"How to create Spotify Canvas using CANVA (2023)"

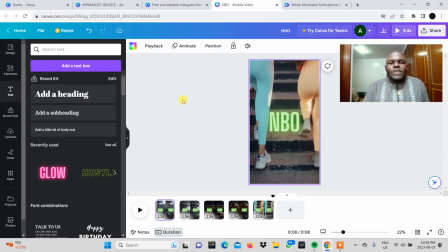You're able to add sound effects to these places, like where you see the block or the text doing the whole,
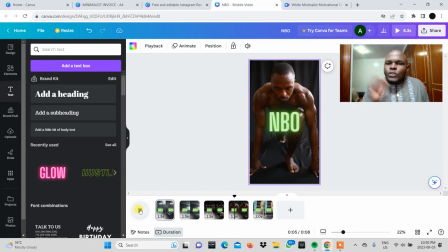you know, coming in and going out. You can add sound effects to make that more cinematic. So that is now with the text. Another thing you can do here that I want to show you is you can add transitions to the clips themselves.
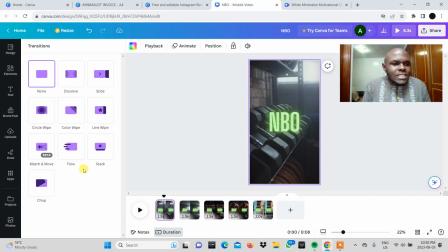So let's check out some transitions here. Okay, let's try stacking. Okay,
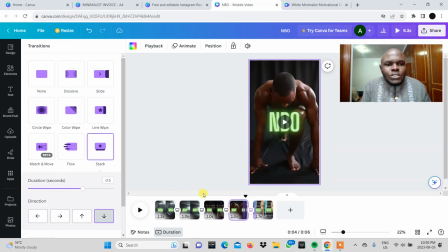let's try stacking. So I'm doing this to all the clips so that the transitions are uniform all through, right?
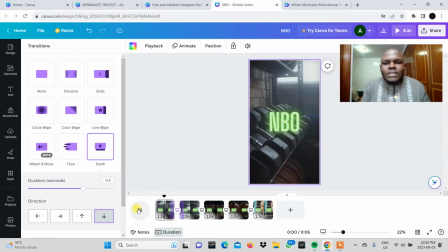So now let's play it. Okay. I didn't like how the word is moving across. Like there's the effect of wiping away the word and then it coming through like that.
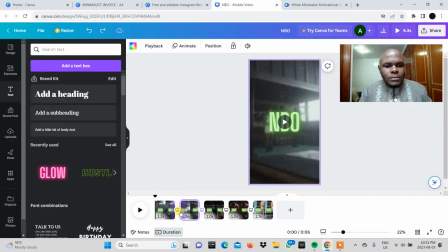So what I'm going to do instead is remove these transitions. I feel like these transitions won't do the trick for me.
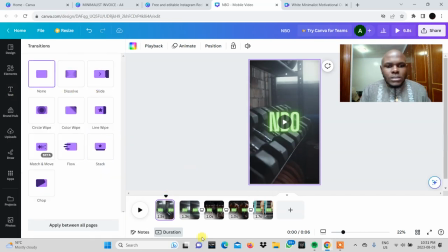Okay. So let's change the transition. Just remove it. Change the transition, remove it.
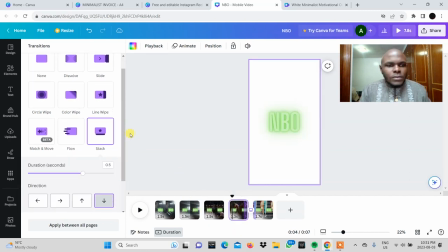I'm just going to remove all the transitions, because I'm not liking how they are looking with the text, right?
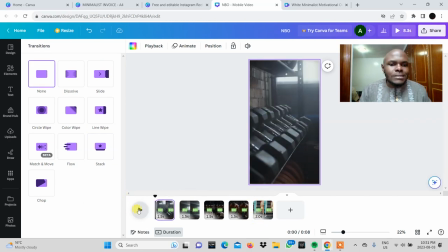So the text, I just like how the text does this thing across, okay?
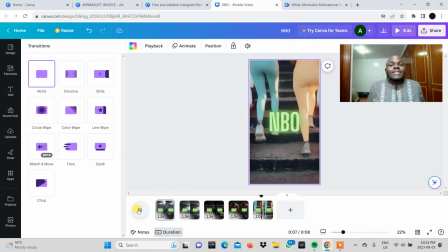Personally, I think it's fire. I think I have it done. This is 8 seconds, something I can now go into my Spotify for Artists and attach to my No Burnout song. So for now, I feel like that is enough. I've shown you how to use text. I've shown you how to use the elements feature.
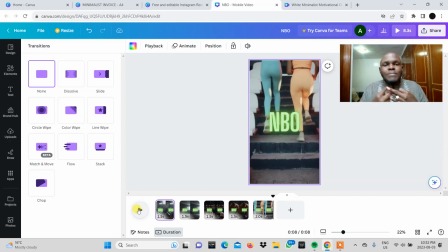With the elements, you can search for pictures, graphics, animations, videos, and get to create your Spotify canvas from scratch. Let me know down in the comment sections if I missed anything. Or one last thing, in order to download this, you'll need to come to share.
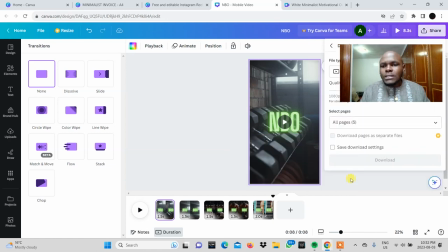Once you click on that, you come to the download option here. You click download and then you select, right? So we are going to be downloading all of them, right? So the file type here, unfortunately, you won't be able to see, but the file type here we're going to choose is MP4 video,
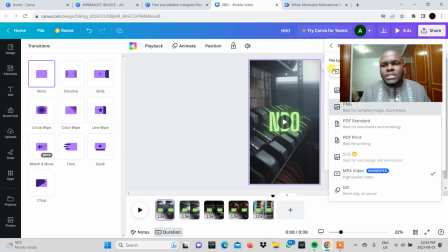which is the appropriate one since we are going to be uploading it as a Spotify canvas,
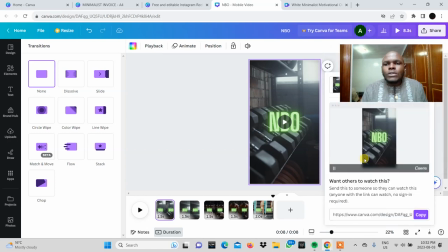which is a video. And then we download. Our download has already arrived. So let's take a look at this. It's not going to have an audio playing, but look, boom.
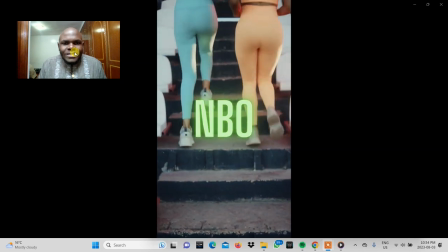Boom, boom, and then it will loop all the way back to the start.
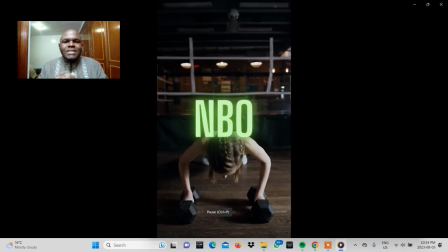Boom, boom. Now just add some sound effects for that, the swiping of the words, right?
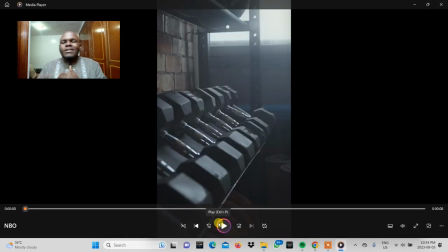Just to make it a little more interesting. And then in the background, just imagine my song playing, No Burnout. If you haven't listened to it, go ahead and check it out in the description. That is basically the whole video, and I hope that you've learned from it as well. See you in the next one.